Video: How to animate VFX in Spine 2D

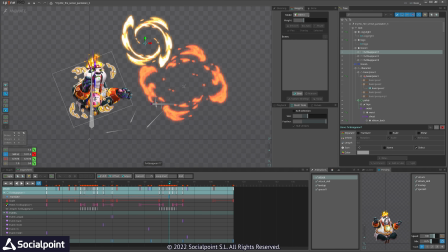1983s
Yeah, the first one and the second one. And we have another one for, I think this is a duplicate.
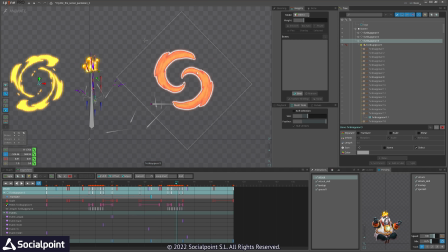1994s
One of, yeah, this one, just different color.
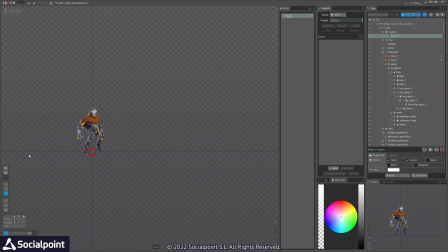1998s
And the last character will be Execumancer.
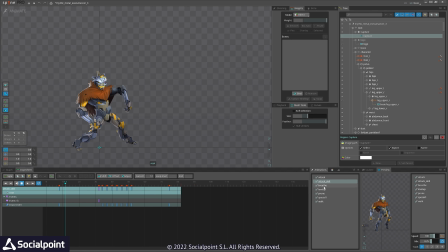2006s
Here we have attack without VFX. Yeah, he does some kind of digging.
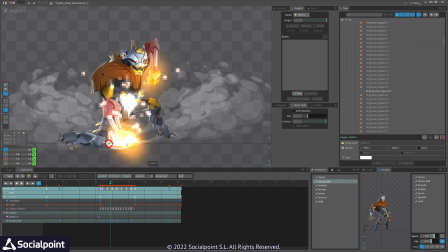2014s
We have impact animation, little stuff here. We have this smokes coming with fire.
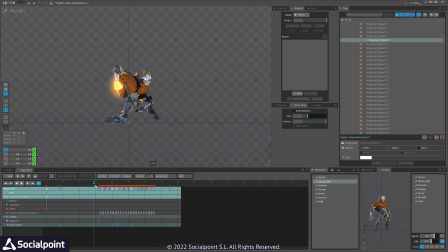2024s
And I've duplicated it 4 times to give some kind of 3D. We have some particles that are flowing, very low quality, you can see, but they are just appearing quickly. So no need to put them bigger.
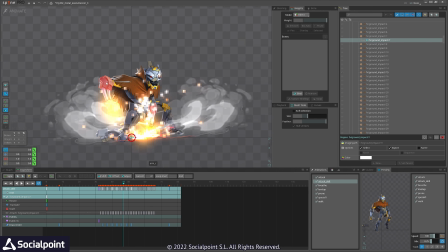2041s
Hands are glowing, and you can see even those elbows are glowing a little bit less.
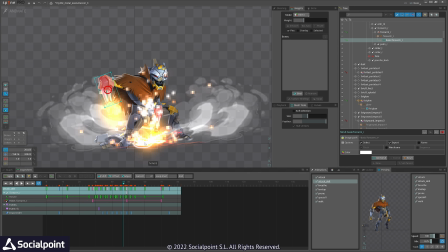2047s
So also do not forget to integrate VFX with the character.
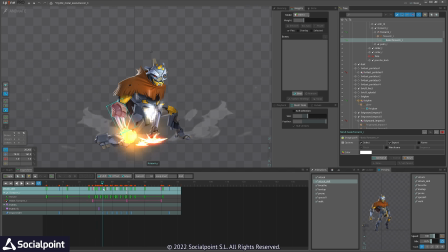2052s
Sometimes you add a VFX, but it looks like over the character. To try to change the color of the body to complement it. You don't need to create extra ideas.
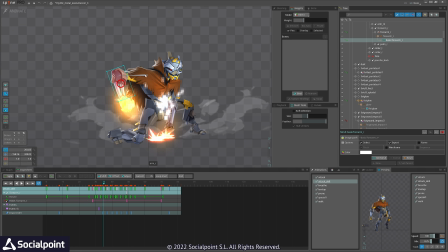2068s
I mean, you don't create a blue color here or green color because it doesn't work logically. But here it is warming up the metal and it gets red, so it's totally logical.
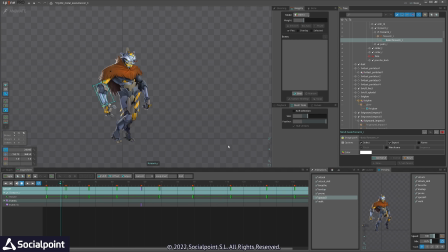2085s
We have screaming here, nothing interesting, and we have flying here. We have that tornado twirl that is deformed, and it's duplicated several times.
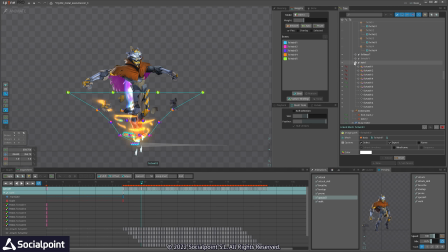2106s
You can see it here. Let me collapse it so we can see we have 6 of them,
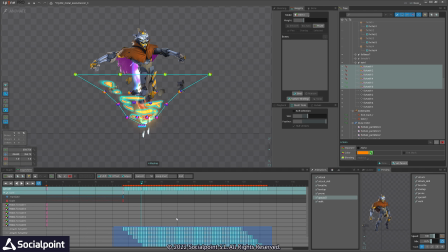2114s
and each of them are delayed, and only one of them is full, uses full alpha. The rest one fades out. So this way we show difference in the grading of the color.
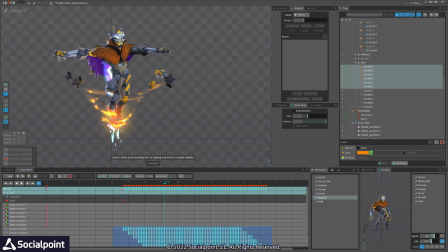2133s
And we have VFX for fit.
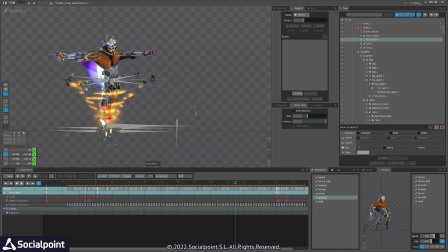2139s
Very short VFX, and some VFX similar on the backside. Great.
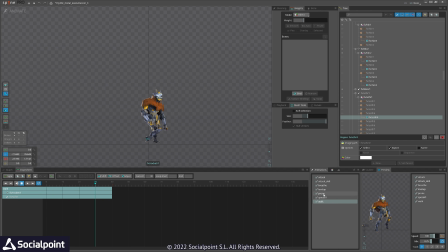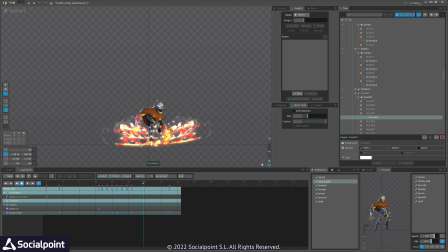2151s
I think we covered. So that would be it. Thank you very much. I'm sharing this playlist here, so you can go and check the techniques I have explained previously in details. Thank you very much. Bye.